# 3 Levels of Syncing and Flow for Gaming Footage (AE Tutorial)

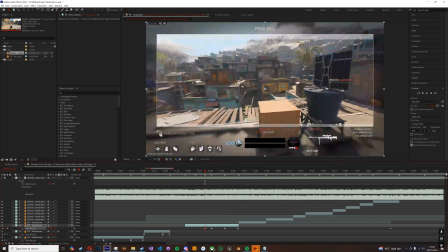1243s
So I'm just going to cut to the beginning of that.
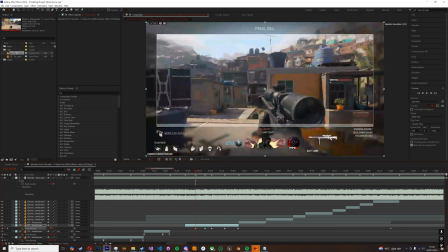1250s
And then the same thing for the rest of it.
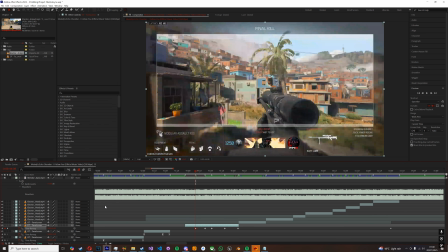1256s
Sometimes there isn't anything obvious, and that's okay. You can just experiment with it until it looks good.
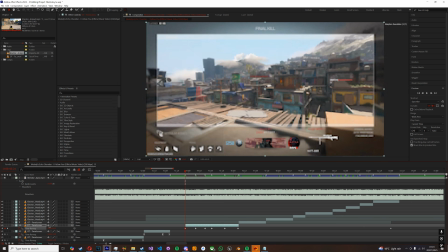1265s
So, let's see.
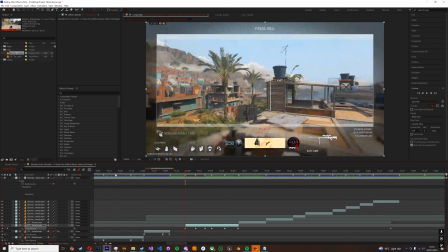1272s
Yeah, let's probably do it roughly here. What does this look like?
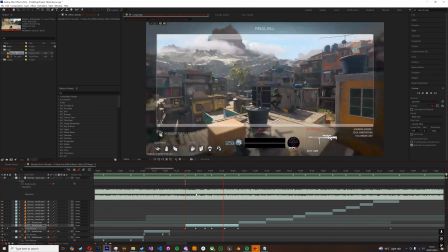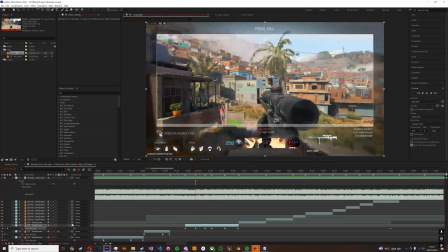1280s
Now this looks a bit fast than these 2 points, so I'm going to put them a bit more forward.
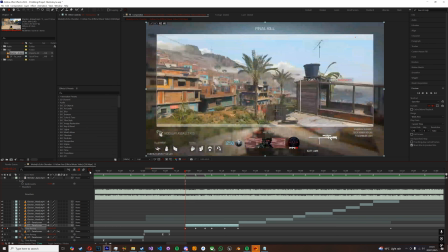1287s
Just drag a bit up, put them a bit more forward in time so there's not so much speed there when we don't really want it. Delete these end keyframes that are useless.
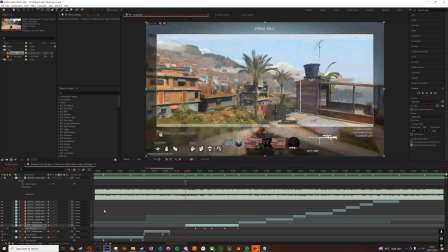1301s
Now look at that. That looks much better. So I'm going to do the same thing, F9 easy ease.
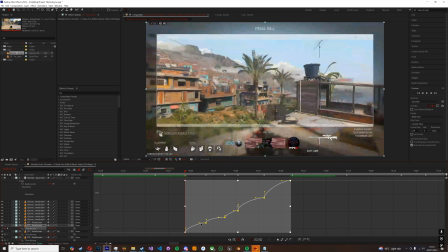1308s
If you want to edit the curves all together for speed, you can do that. Just highlight it all and then drag the little beady things. And let's see what this looks like and see what we need to adjust.
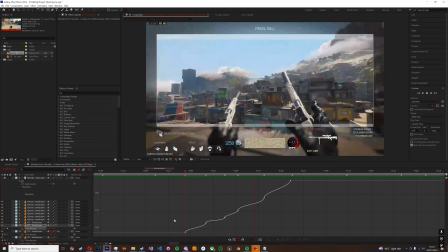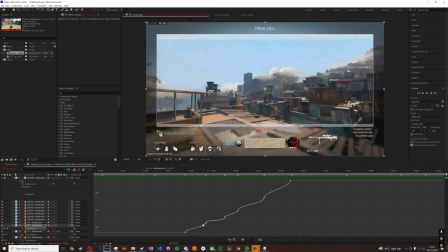1328s
Now that looks nice. My only issue is that this part lags a bit. And so I'm going to loosen up the curves a bit.
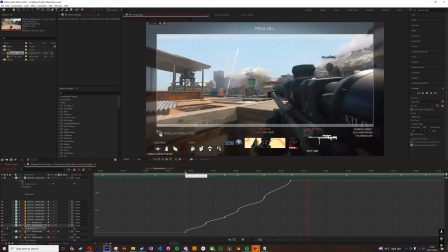1336s
Let's have a look again. And hey, I think that looks pretty nice.
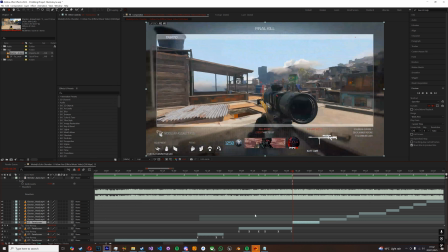1343s
So I'm going to do the exact same thing with the shot of the kill cam.
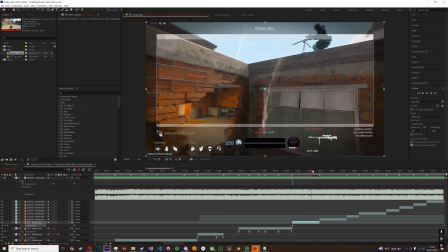1348s
Put a keyframe where it starts. Go 3/4 of the way through.
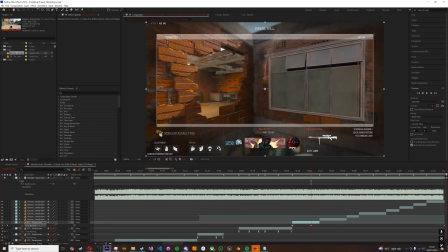1353s
Drag my time remap until I get the sort of main part I want to emphasize.
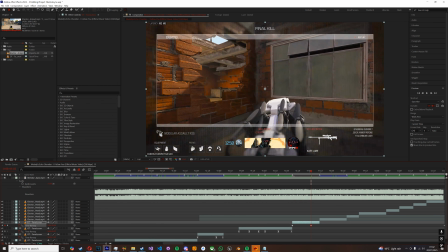1358s
So maybe it looks like when he first pulls out the drone.
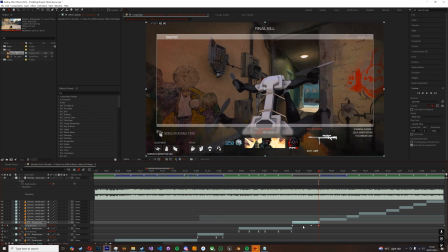1363s
Then drag a bit forwards at the end keyframe that I make here to, you know, have some ramping out. You know, make it jump at the end. So do roughly the same thing.
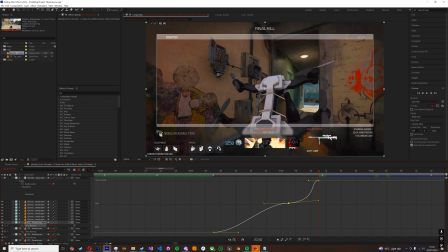Like so.
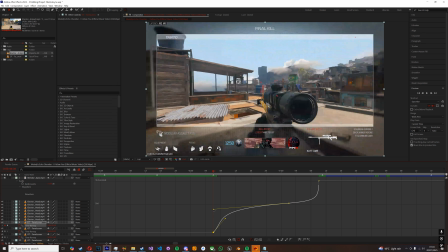1383s
And remember, you are going to want to adjust this, like depending on what kind of edit you're doing, because not every curve is going to look great for every edit. Like, so if you want something a bit more sharp, you might want your curve to look a bit like this.
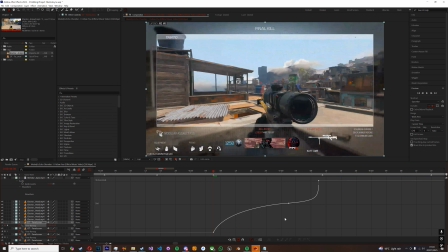1397s
If you want it to be like super smooth and slower and gradual, you might want it to look a bit like this. So let's just preview what this looks like.
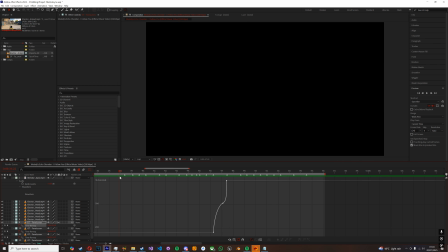1412s
Nice. I think that looks good. Let's preview this.
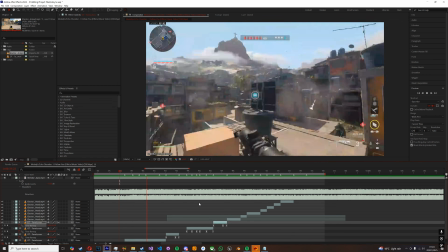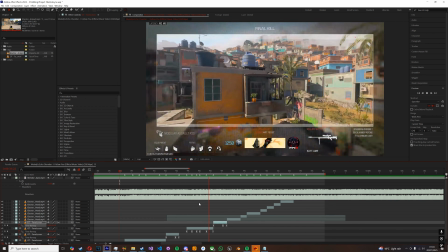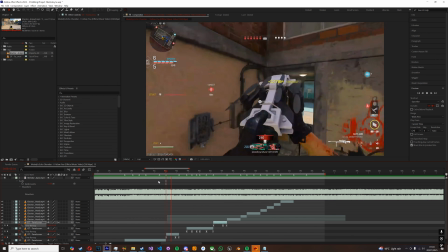1426s
Only thing I might say is this part's quite fast.
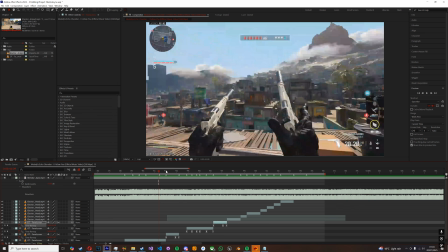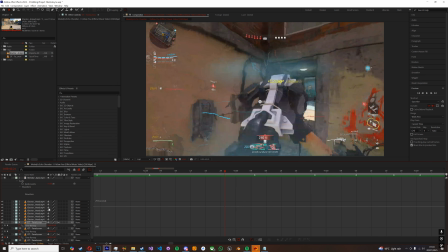1436s
So maybe I'll just slow this one down a little bit.
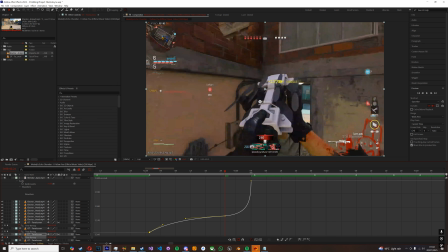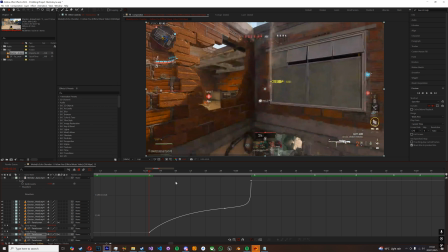1450s
Don't make it ramp out too fast if you want it to look smoother. Unless that's your goal.
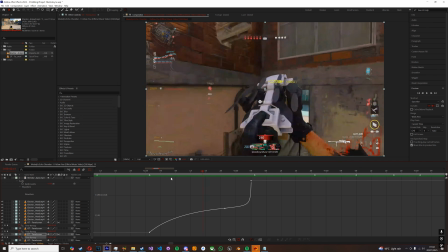1460s
Now you'll see here that when you put frame interpolation, and what frame interpolation is, which is what I've told you to tick here,
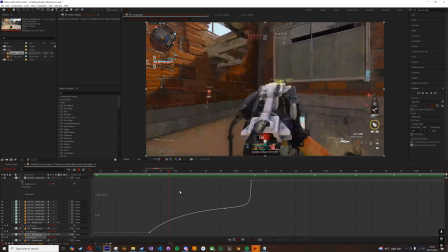1467s
is that because we are slowing down the clip a lot and it's probably going below speed where it looks smooth, what frame interpolation does is it kind of guesses, or like what the frames in between will be.
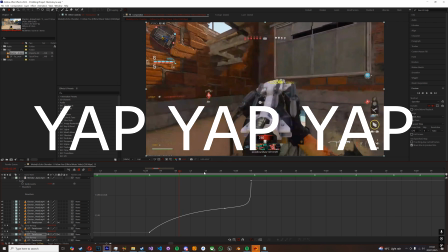1479s
So it's almost like we've converted this to, like, I don't know, 120, 200 FPS.
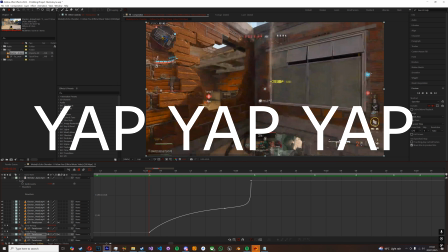1484s
Nothing particularly complicated. All you need to do is it makes things smooth.
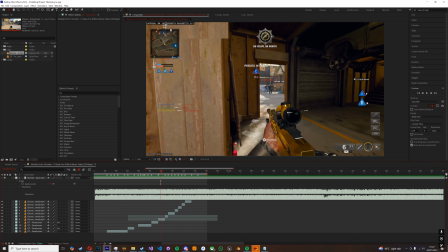1494s
So I'm gonna go to the sniping clip now. Now we're going to be adding jump sync to the sniper clip, so let's just preview it again.
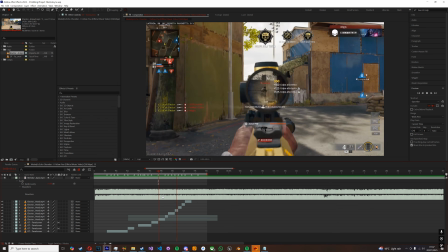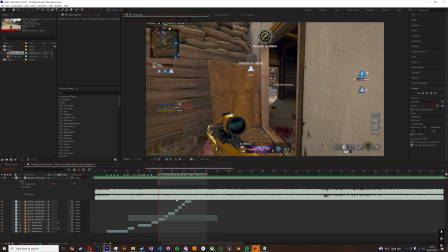1509s
So I'm just going to close my work area by pressing B, just because it only pre-renders that area.
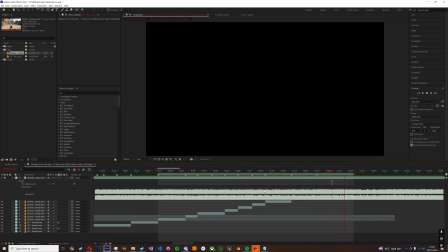1515s
And to show you what I mean, if I play through, it will go straight back to the beginning of the sniper clip.
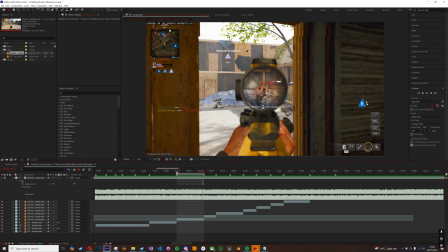1521s
So, like if you wanted to preview the beginning part again and again, you can press B and N to close the area here.
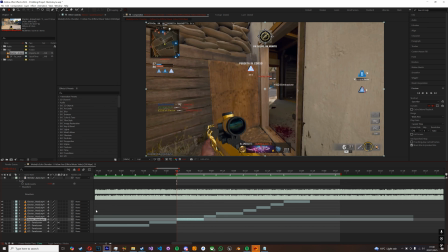1531s
So, let's put some time remap. Control-Alt-T.
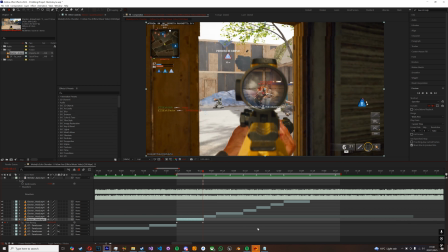1539s
Put the points here. Now when it comes to like the first running up to go and shoot, I wouldn't recommend doing anything crazy with it.
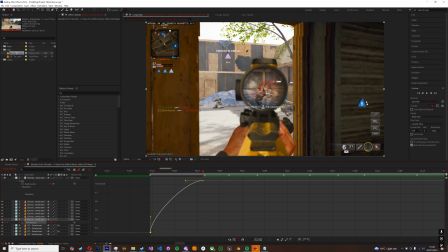1548s
Leaving it raw can look good without doing any special time remapping. A slight curve can look good.
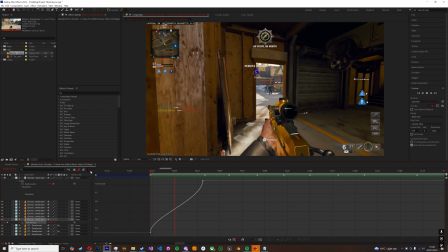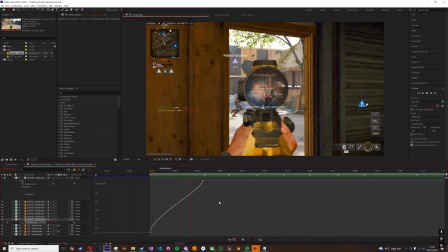1561s
Jitters a little bit here. I'm just going to loosen it up a bit more. Let's go into the shot.
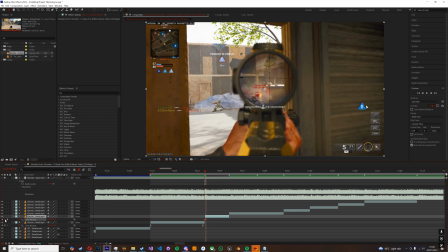1568s
I don't have that time remap, so let's just put a keyframe here.
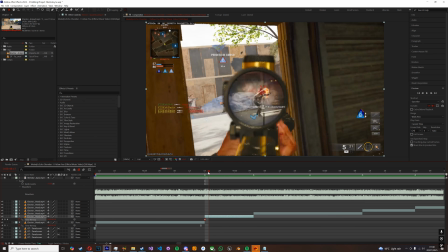1576s
And then
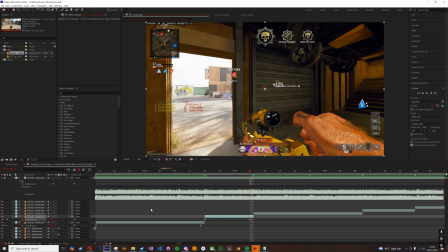1580s
maybe put one in the end. I recommend messing around with these.
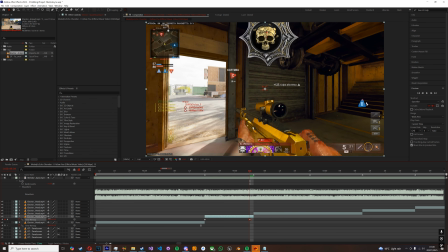1583s
When I like to do sniper clips, I like to make the end keyframe be where the hand is like touching the bolt of it. You can use 3-point on this, I always do.
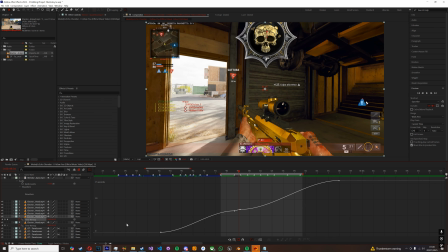1595s
But if you don't want anything special, you can just do your simple curve editing like you did last time for this one.
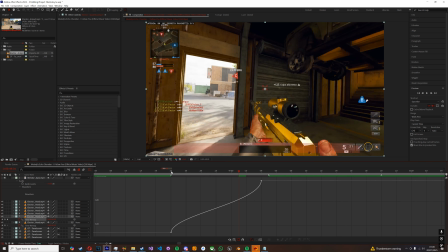1604s
What's important about this, with sniper clips, you want to show the scope out well, so you want the beginning part to be a bit slower.
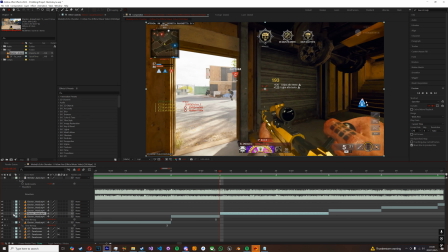1615s
So I'm just going to do the same for the rest. I've already time remapped this bit.
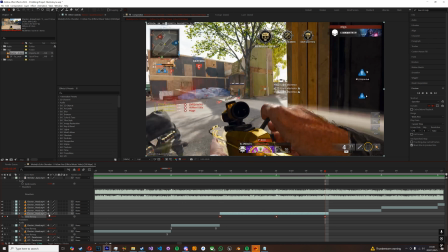1623s
Remember, end it roughly where he puts his hand on the bolt. That just tends to look better in my experience, because you want to show off the scope animation.
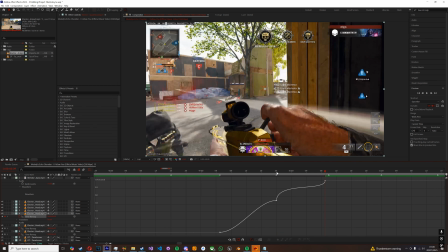1632s
Because if you sync it really tight, like this for example, and let's just say you put some resampling or some interpolation,
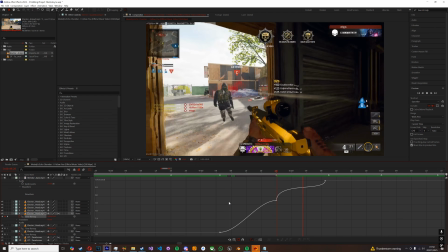1642s
like it goes out really fast like that, it can look like a no scope.
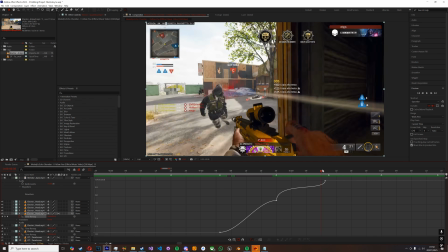1649s
It actually doesn't look too bad in that instance because I put the end keyframe quite low, but
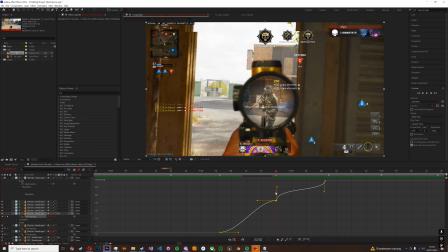1654s
you want to show off the scope animation a bit better, so remember to make this part slower,
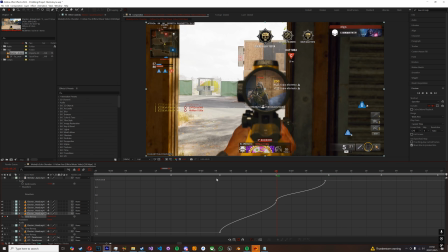1659s
do some generic curve editing.
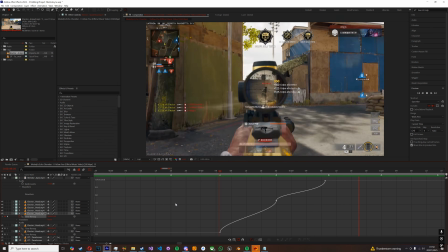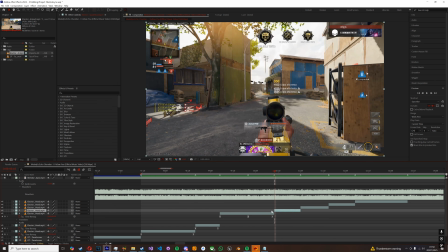1668s
And ideally you want to have everything connected, so you can see that I have a bit of a space here between, like it cuts very suddenly.
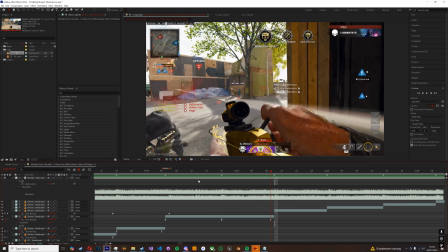1680s
So we want to take care of this. So you can see the time code of this is 824.
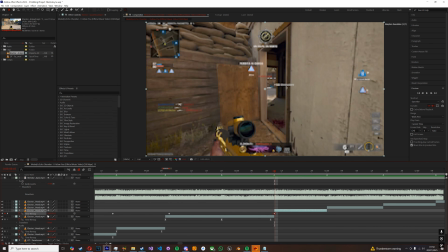1685s
We can bring this down to 825. Let's get this down to 825.
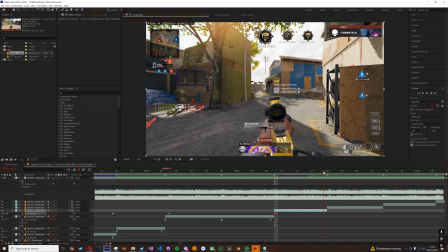1693s
So it continues right after the frame that we ended on last time. And then make the end keyframe, drag it to when he scopes in first.
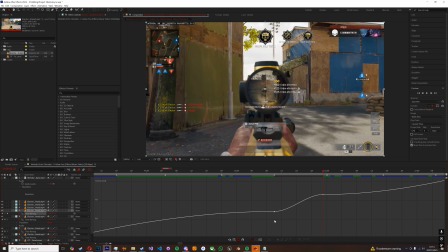1703s
This should look good. And then generic graph editing, delete the useless shit.
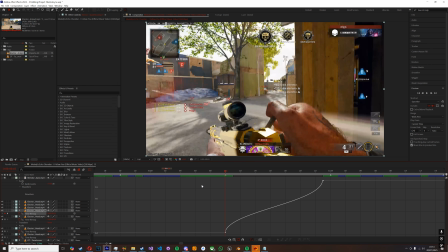1713s
Put something loose like that, nothing special.
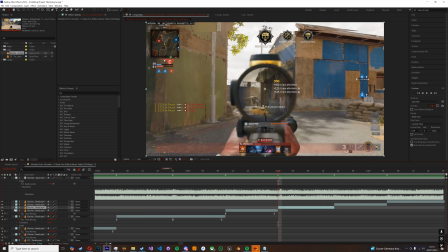1718s
Awesome. And we're just going to keep doing that for the rest. If you already have time remap on them, do not press Ctrl-Alt-T again because it will reset it. Just press the drop down arrow here.
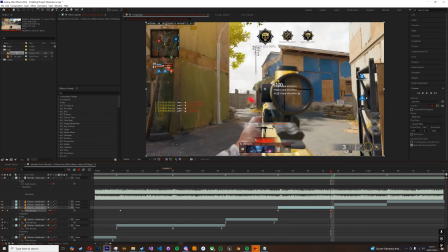1735s
So let's just wind this back.